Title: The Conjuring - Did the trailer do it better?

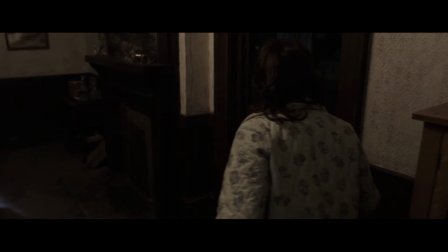Now, it's still very effective, it's still a really good scare, but the details do make a difference.
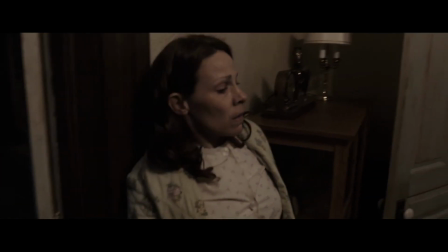That beautiful following of the eyeline that puts a square in the character's perspective is still there,
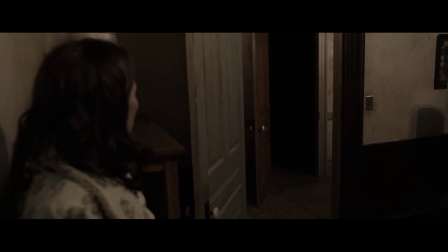but after already having been investigating a bunch of open doors, seeing another one is a lot less creepy.
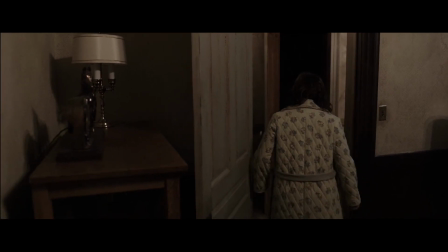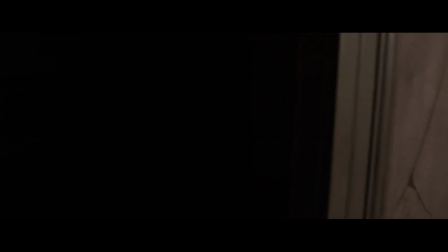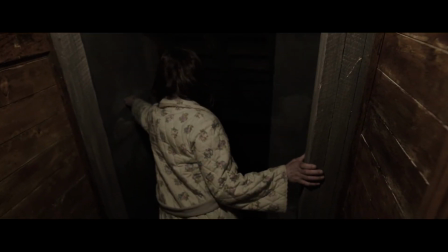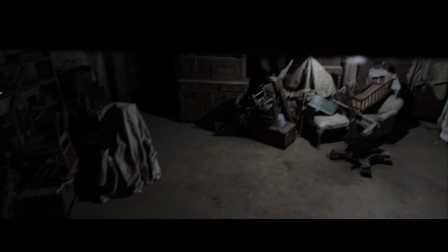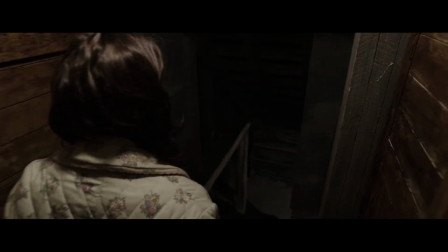Who's ever down there? I'm gonna lock you in now!
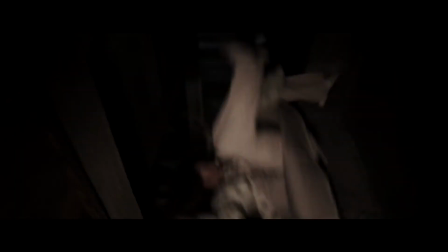The knock down the stairs feels a little bit cartoonish as well because the fall is so severe that it's hard not to think she'd be injured by it.
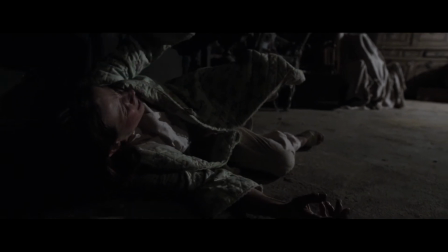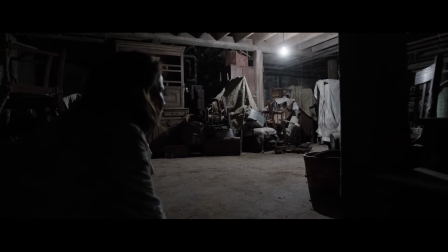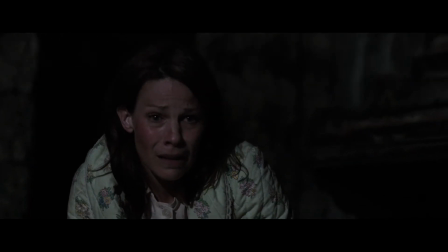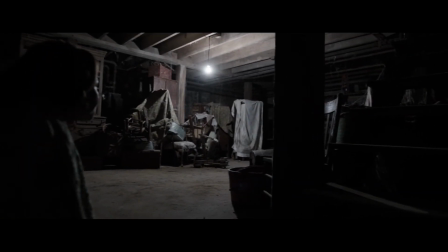And once we get to the cellar, the scare that happens there with the ball is fine, but it doesn't feel related to the claps.
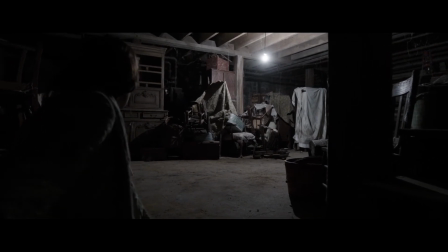It's a tangent, and tangents aren't propulsive.
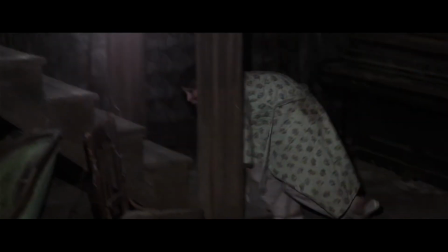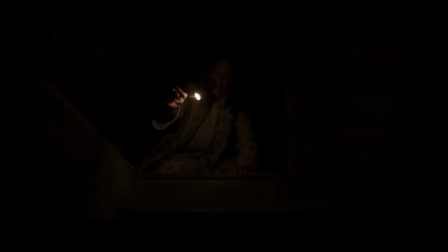But the scene killer is this.
Hey, wanna play hide and
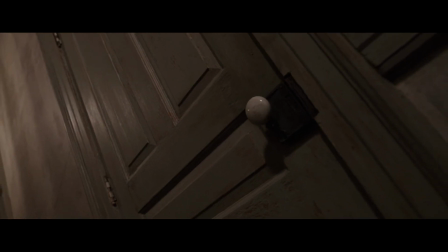clap?
There is nothing gained by hearing the voice except that it ruins the misdirect. The scene is still played as though we're supposed to be looking down into the cellar only to have the horror come from behind her, but we know it's coming from behind her because we heard a voice.
Wanna play hide and clap?
In addition to that, it feels like a double beat because we hear her saying that she's going to clap before she does it.
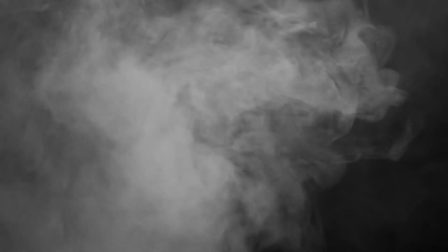That perfect setup and payoff is bogged down by unnecessary baggage in between, and a perfect scare is turned into a pretty good one.
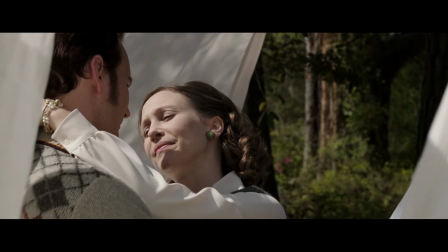Still, it is a good moment, and it's iconic for a reason. Plus, I don't really want this to be a negative channel.
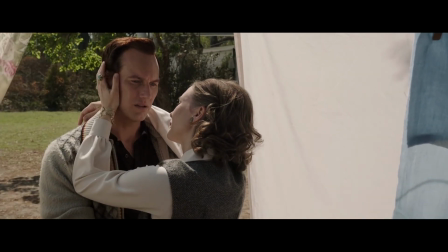I think there's plenty of those out there, so I do want to highlight a moment that I do think is excellent.
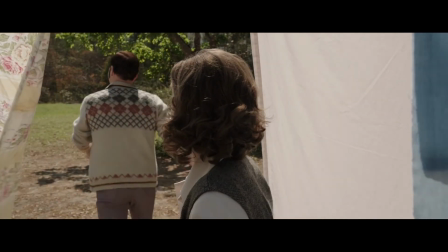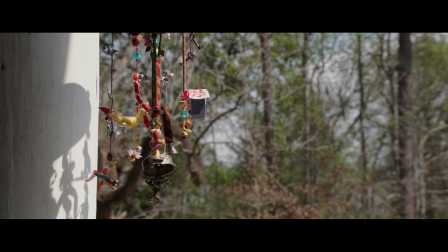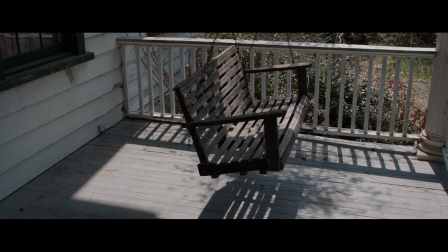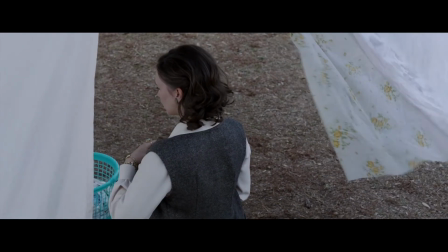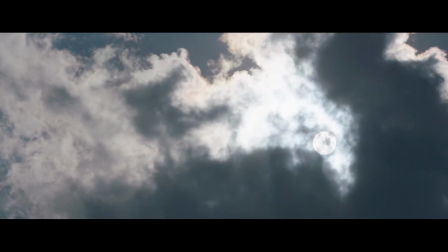They're having a normal, pleasant conversation, and then the weather starts to turn, which is already played as a turning point in itself.
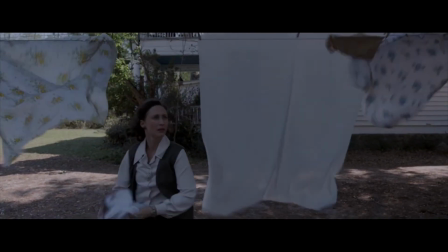It's supposed to signify that things are about to get really bad, and her taking the sheets down is her demonstrating her resolve in the face of that.
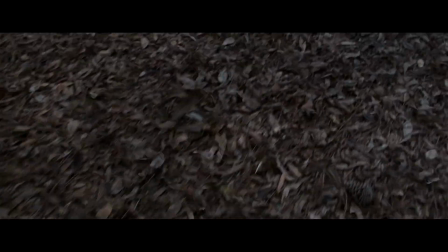All very classic stuff. But then, this happens.
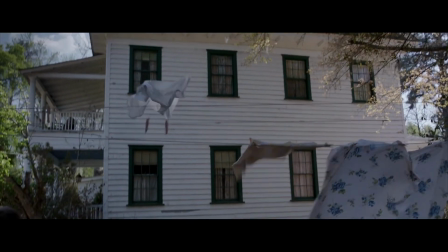And it's fucking great.
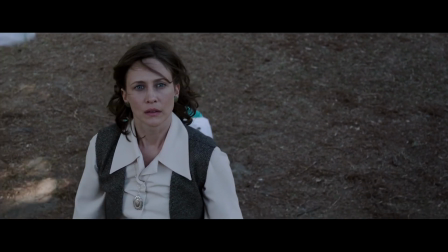It's quick and surprising and reveals not just that something was there, but in all likelihood it was there the whole time without you knowing it.
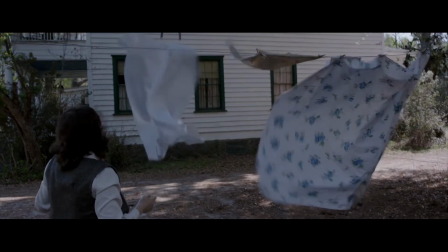It's a fantastic moment, and I don't think it gets nearly enough credit. Thank you for watching.
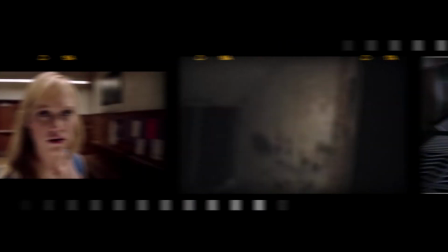Please subscribe and let me know if you disagree, if you think the clapping scene worked better in the film than the trailer, or if you think that this film is over or underrated.
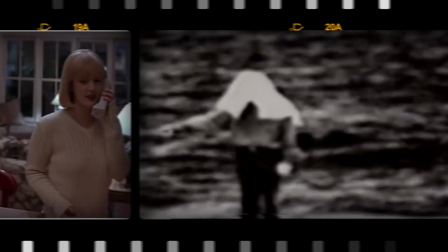Thanks a lot, and I'll see you next time.